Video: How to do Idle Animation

So if you want to do idling, like I showed in examples here, move only one part. Maybe shift the weight a little bit so the whole body moves like one big chunk, so it doesn't attract too much attention. Because if you start moving arms, head, you turn, you wave, you step, you do something more than like one small movement, that stops becoming idling. That starts becoming chaos. And I know as a junior animators quite often like to animate everything. Idling is not about animating everything. Idling is about being subtle. And let's jump to our last example. This one will be from Dispatch. And I can proudly say this is the shot I actually have done for this project. So let's take a look at one of the shots that I have done for the idling.
I prefer as a blonde, but to each their own.
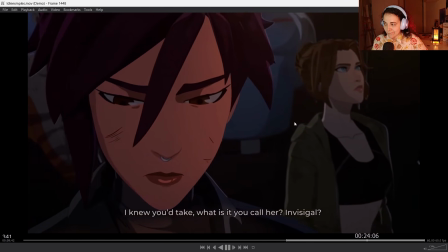4:56 I knew you'd take, what is it you call her? gal.
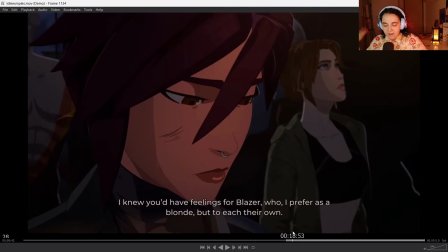5:01 That you See over here that our main attention should be on the action that's happening in Invisigirl. The background characters cannot be too much. So if you can see Flambe and I forgot his name, Roy, right?
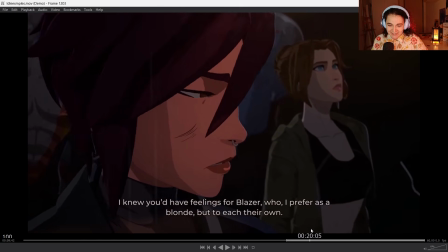5:18 They're like just breathing there. Like there's some shoulder movement, but it's super subtle.
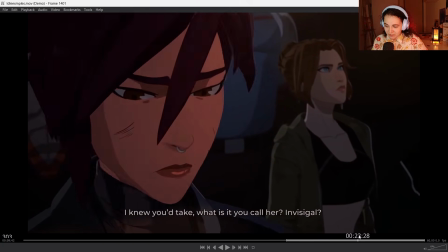5:23 Also, it really helps that they are kind of like at the back, so you can't really see them. So there's like some subtle shifts over here.
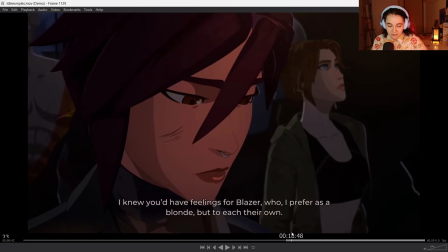5:28 But the other character that we see in the scene is Blonde Blazer, because the villain is talking about her. My thought process was that she has to react at least a little bit because he says her name. So when somebody says your name, you will probably have some reaction.
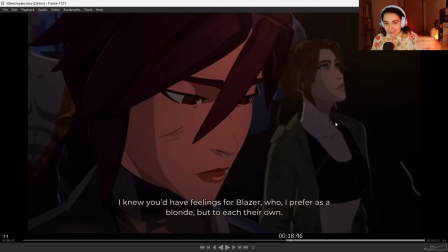5:43 But I couldn't animate her in a way that it will take foreground because we have this shot is about Invisigirl.
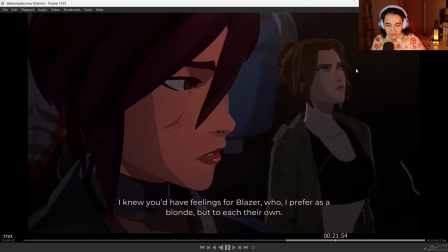5:50 So our Blonde Blazer is barely moving here. There's some reaction mostly on her face, more subtle on her head.
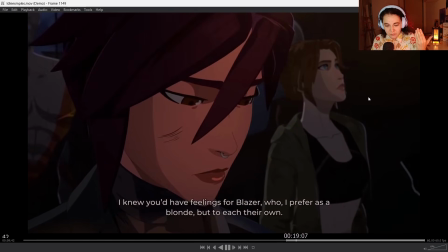5:58 I try not to move her body at all. I try to play the entire reaction with the head movement, with the eye movement,
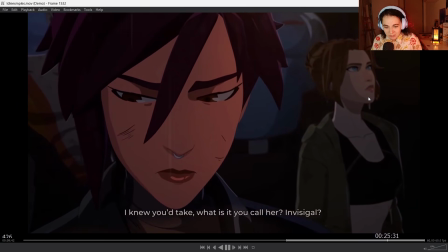6:05 because we still need to see her a bit reacting, but it's mostly an idling.
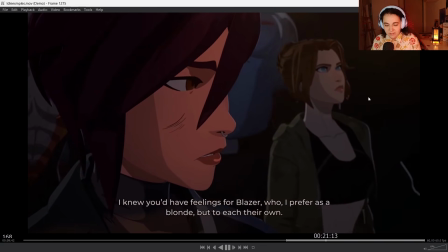6:11 And of course, there is some breathing that you can put on top. Breathing is very important for idling.
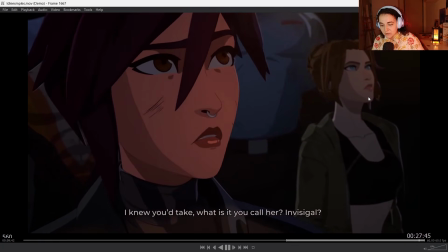6:16 I will definitely talk about it more. But as you can see, we're still paying attention to our main girl acting, being all sad about what's happening.
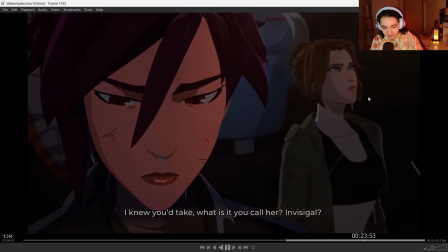6:24 And then the background character is not dead.
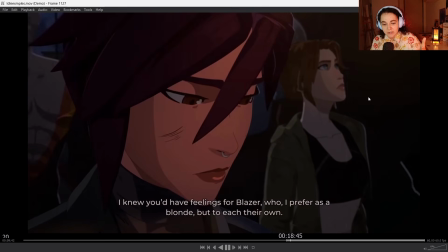6:28 And yet you still feel her being alive because she reacts to the words of the villain.
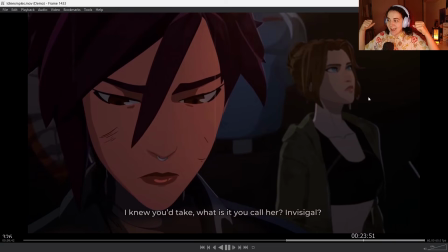6:33 But she's not doing that much action.
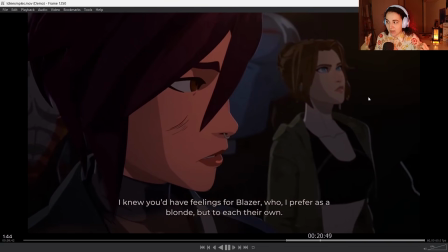6:38 And it really helps. So what we're gonna try to do today to create animation as well that will look like a background character,
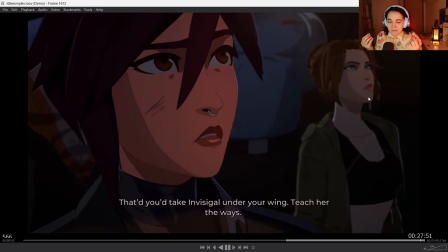6:47 just to learn how to make something subtle but it's still alive.
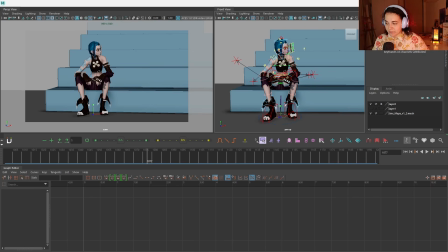6:52 All right, let's start. So first things first, I have posed ahead.
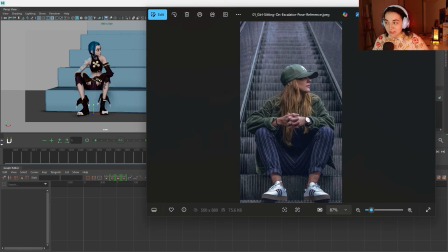6:58 I used this image as a reference to pose, but I didn't do the finger lock because this is a tutorial and not my torture chamber to create that. This is the base that I refer to, and when I am creating idle animation,
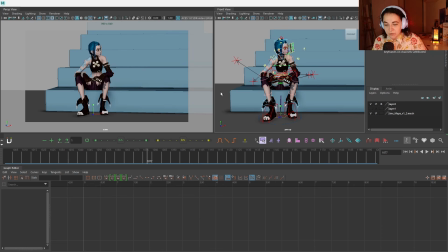7:14 my number one thing to do is to create a strong pose, because you're gonna hold that pose for the most of the time. It's not gonna move that much, so always start with a strong pose. Create a good one, make sure you're happy with it, and then we will make an idle out of it.
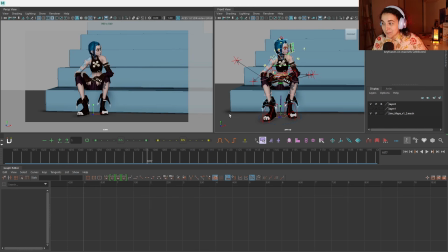7:32 Now, another thing that you might have noticed that for some reason my Maya looks a bit different. Please don't be scared. It's okay. It's just because my main window is on the other screen. This is just rip-off windows that I have glued together because it takes less of a screen like this.
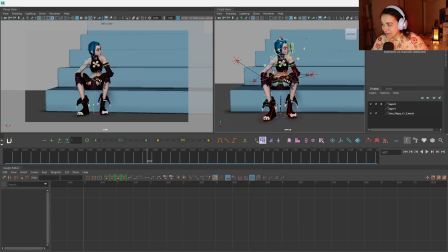7:50 I just have another window on my second screen open. I always animate with two screens because it's much easier for me, but when you record, it's kind of hard to record on two screens at the same time. Idle animation usually it's pretty long unless your shot is short and you just get to do very small amount,
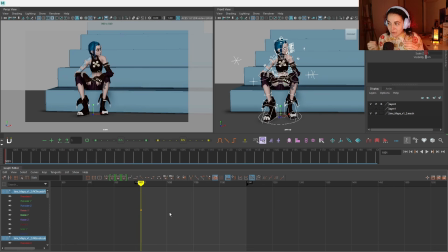8:07 but usually idling is for long shots and you have to hold it for a while, and usually it is around 200 frames if not more.